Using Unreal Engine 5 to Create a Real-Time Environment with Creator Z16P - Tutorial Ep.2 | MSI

Ok, so welcome back. In our last part we went over on how to create our terrain and on how to place our rocks in our environment.
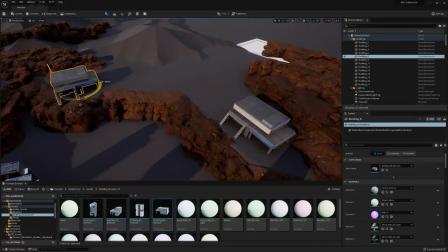And we also worked on our general composition. What we will be doing in this part is we will go ahead and finish off placing our rocks.
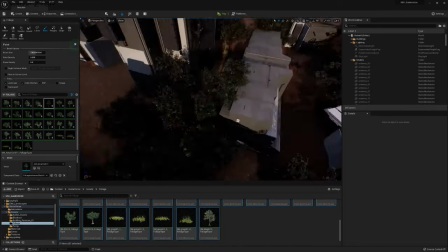And then we will get started by placing our buildings and also make a start at placing our foliage. If you have not watched the previous video I just wanted to let you know that this video has been sponsored by MSI. They were kind enough, they sent me their Creator Z16P laptop and they basically told me to test it out and give my honest opinion. So that is what we are doing in this video. We are currently creating an environment in Unreal Engine 5 using this laptop just to test out the laptop and also just to create some cool artwork.
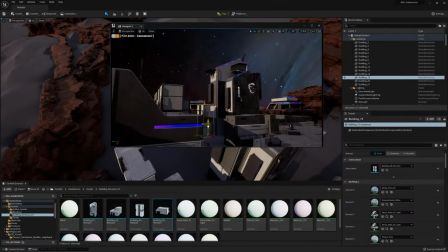So let's go ahead and get started with the video. Okay, so in this video we will finish off our terrain and rock placement and start working on the composition of our environment and placing our buildings. we
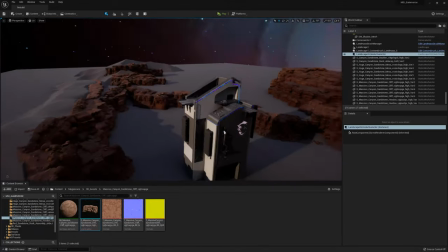will also start by placing a bit of our foliage okay so we left off over here I'm just gonna go ahead and work a little bit
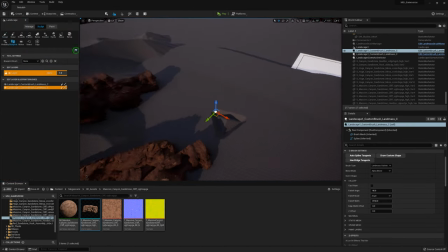more with my terrain and what I'm going to do as you can see over here is I'm creating another mountain again the same technique going
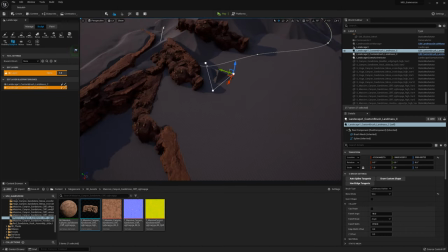to blueprint once you have the layers turned on and then just selecting the landmass layer and this one is going to be a little bit bigger so as
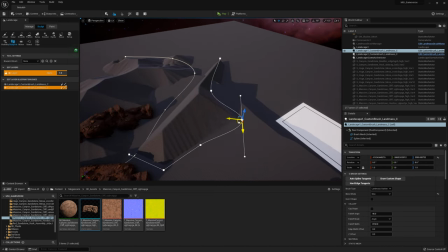you can see we have this really big open space and I just kind of like want to block off the view from that space because I want to make the
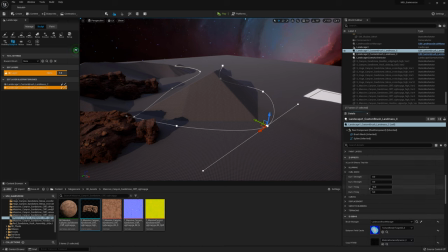environment feel very large without actually putting in a lot of work to making it large and then these mountains are quite good because you can just very quickly like break up the view but once again these mountains they will not be very visible they will be something that's
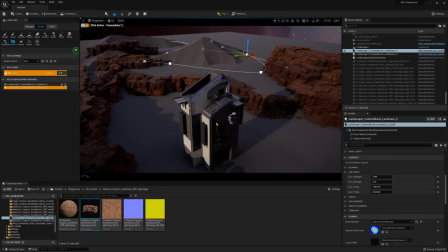like laying in the background so they are just going to be sand because I'm not going to go ahead and like spend a lot of effort on like
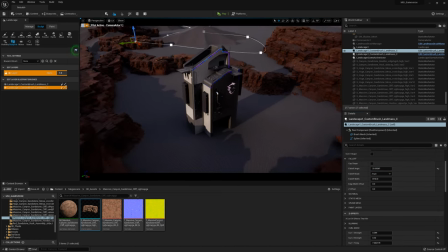the texturing so over here I'm just trying to kind of like have a mountain that will sort of block the view and then later on we will have trees
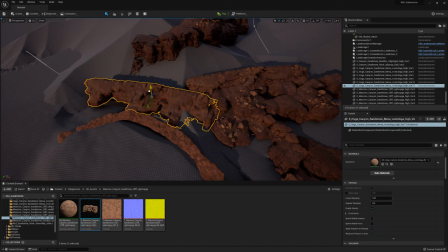and buildings and everything sitting in front of it and then hopefully with that together it will look quite good and over here I'm just
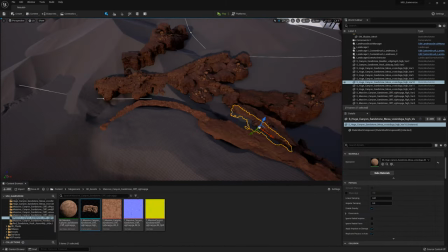normally like here this one this is the first time actually I think I show you this where I simply just flip something around you can kind of like get away with
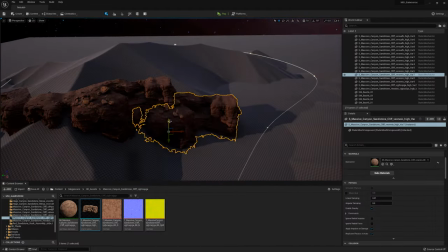that for like further distances but I'm basically now just like playing around with my rocks and making sure that they look cool
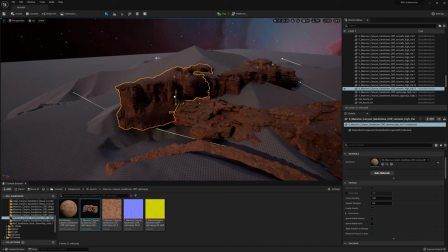from like a distance and that it all looks a little bit logical which is what you can see me doing here.
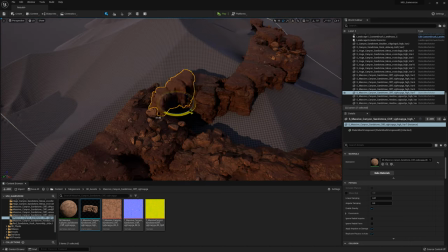So I'm just trying to like close things off, stuff like that.
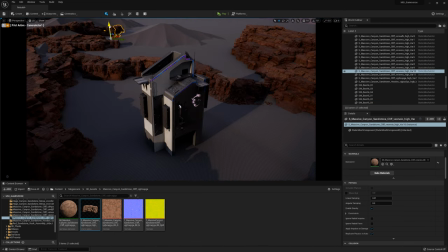Even though it is very far away from the camera, it just feels a bit better if it goes outside of the camera view, as you can see over there.
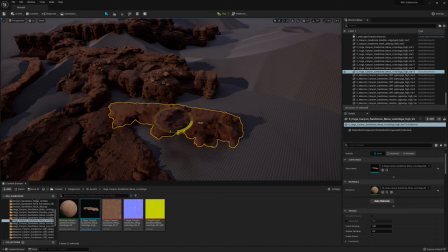So I do sometimes like to just push my models outside of the camera view in the hope that I will not move my camera later on, of course.
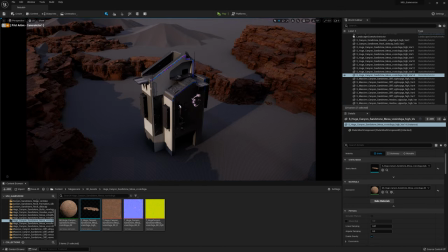And then it will just make everything feel a lot larger than when we actually end the models just like randomly just before the camera ends.
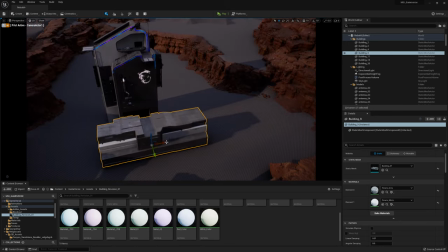So over here that's looking pretty good. Now here I did make the mistake that I'm moving my actual camera but what I'm going to do now is I'm going to start by placing my buildings.
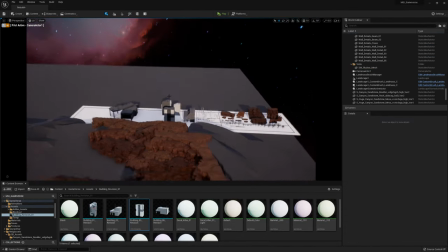This environment I see more a bit of like a concept environment because it's something that just needs to look cool quite quickly.
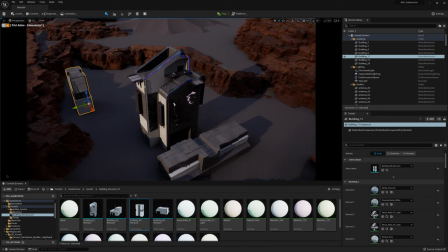So as you can see over here the placement of the buildings is not very logical but it will look cool on a camera.